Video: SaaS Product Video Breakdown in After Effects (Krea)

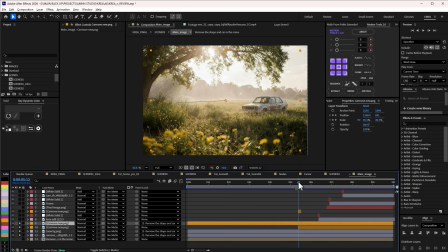29:10 And then one other thing I would like to do is that transition for it to move forward is what I now have here. And what I did was to duplicate this. Why is it not showing? Definitely duplicate this and added a fill color to it.
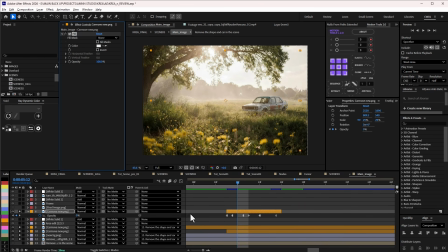29:26 So if I press U on this, you can see that opacity animation was done on it. All right, it's simple hold with simple hold keyframes. So that's basically what I did here, and just to have that flicker, right, and then expand it to be big.
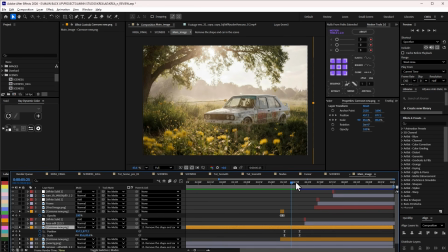29:42 So if I press U on this, you can see the position and the scale was animated for it to be big. And then for the rest of this, when I move this forward and then introduce the car, so
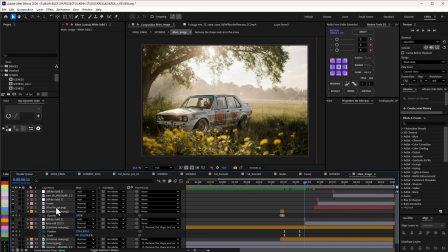29:58 without this flashlight, so this is a learning point because I actually introduced flashlight for the transition. So without the flashlight, it will just change the car and the transition is not so smooth.
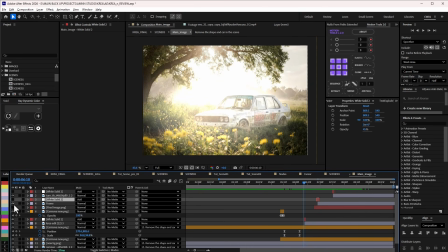30:08 But what I did here was to introduce something like this so that it will really sell the transition,
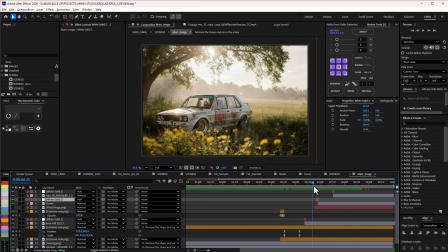30:16 so makes it more engaging, more interesting. So this just mean these are all the new cars here just being introduced here. And basically, yeah, that's basically how all of this was done.
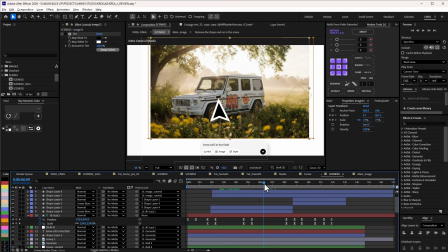30:28 Yeah, so of course, as I was doing that, I make sure that the mouse click was neat. So this is the mouse click or cursor click. I don't want to see the drop shadow color now.
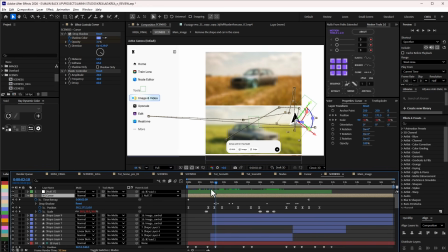30:39 You can see there are a lot of keyframes on this. Then let us focus on the drop shadow. Let us focus on the position and scale. So let me just press P for position and then scale. So basically, as this was moving here, and then I just use the mouse to
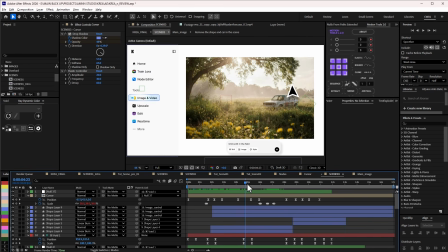30:58 simulate it scrolling up basically, and then dragging all of this.
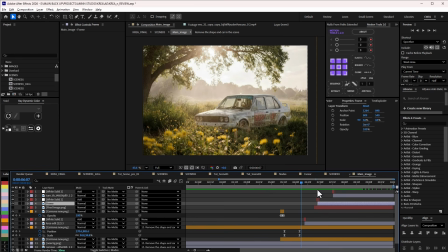31:02 So basically, when I was doing the animation, I actually did everything here first, and then I was now using the mouse cursor to to follow through.
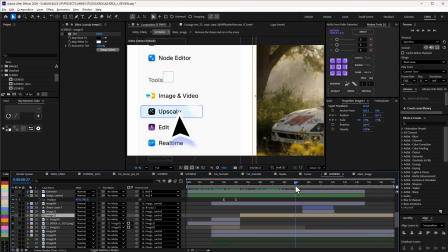31:11 It was quite easier for me that way. And then we can see this movement to the side, and that's because we have I also believe is this null.
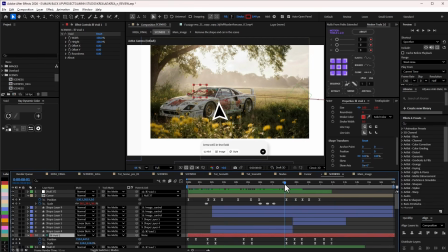31:20 No, not this one. I think it's this null that is responsible for moving everything and just showcasing whatever it is that I need.
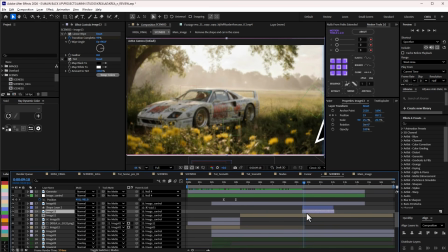31:28 And at this point, this is where I introduce more of the images as well.
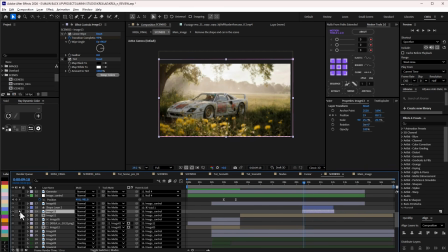31:33 So if I solo this and solo this, so go back, nothing.
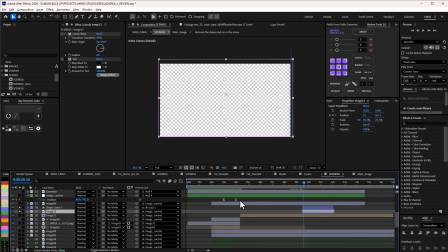31:37 So this is where I introduce the image. So yeah, so this image that I introduced.
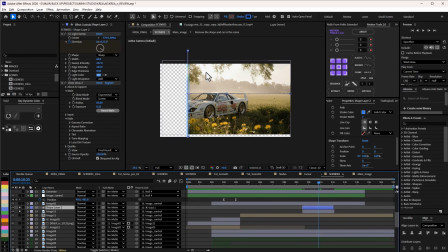31:42 So as you can see here, you can see that this line is just a line that has this
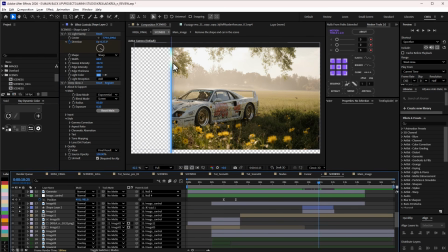31:48 CC light sweep or around it, and that's what is giving that glow. I've actually showed you guys in the previous. It's just the same technique, and animated the direction so that the line can be going up and down basically.
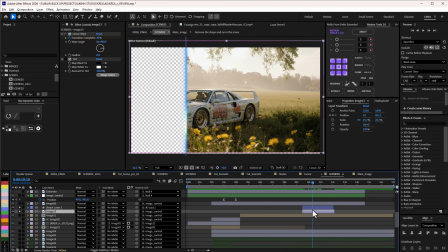32:01 Of course, I added deep blue to it. Then this car, I think I added mask animation as well.
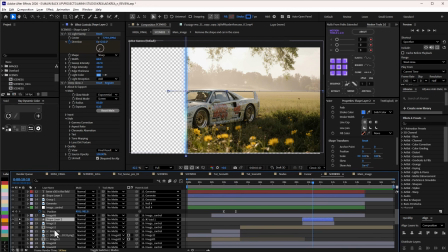32:07 Let me see. Okay, not really mask. So it's not a mask animation, it's actually a linear animation. So I added this linear animation. Let me take this off. I added this linear animation, right?
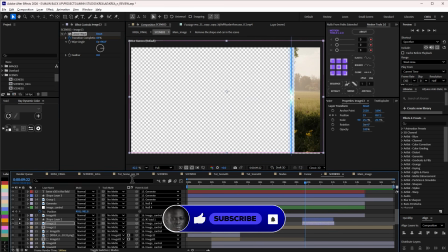32:18 Is what is responsible for revealing it. So without the stroke, so let's take away the stroke.
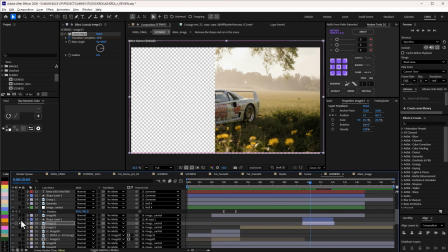32:23 So this is just a linear wipe transition, right? And I just match the stroke to go alongside with it.
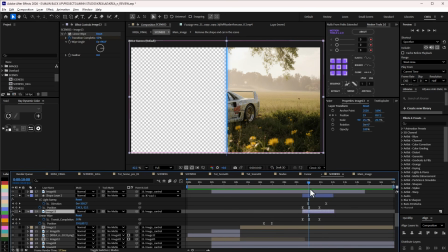32:32 Now if I press U on here, press U here, so I try to match it as much as possible basically. So there was no expression or parenting going on here. I just try and match it, and that's what is going on here.
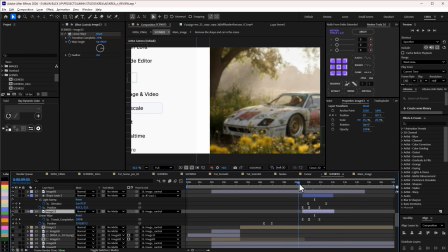32:46 So if I review this, so at this point, when this goes to this point here,
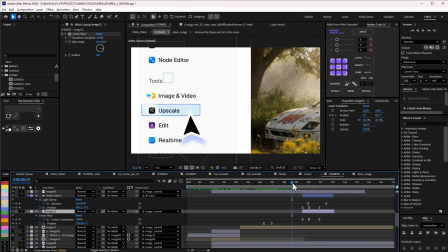32:51 and I change this to the blurry one, and I think it was in this comp here.
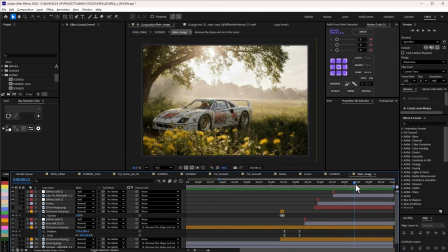32:56 So let me see here at this point, then I made it blurry towards the end. That's because I needed to introduce that. So if I press U here, you can see the fast blur animation applied here.
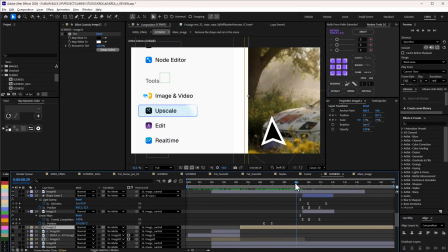33:09 But while doing that, I made sure that it's when this moved to the side,
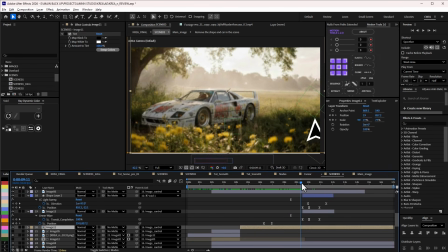33:15 and then I can switch so that I can really sell the whole upscaling really well.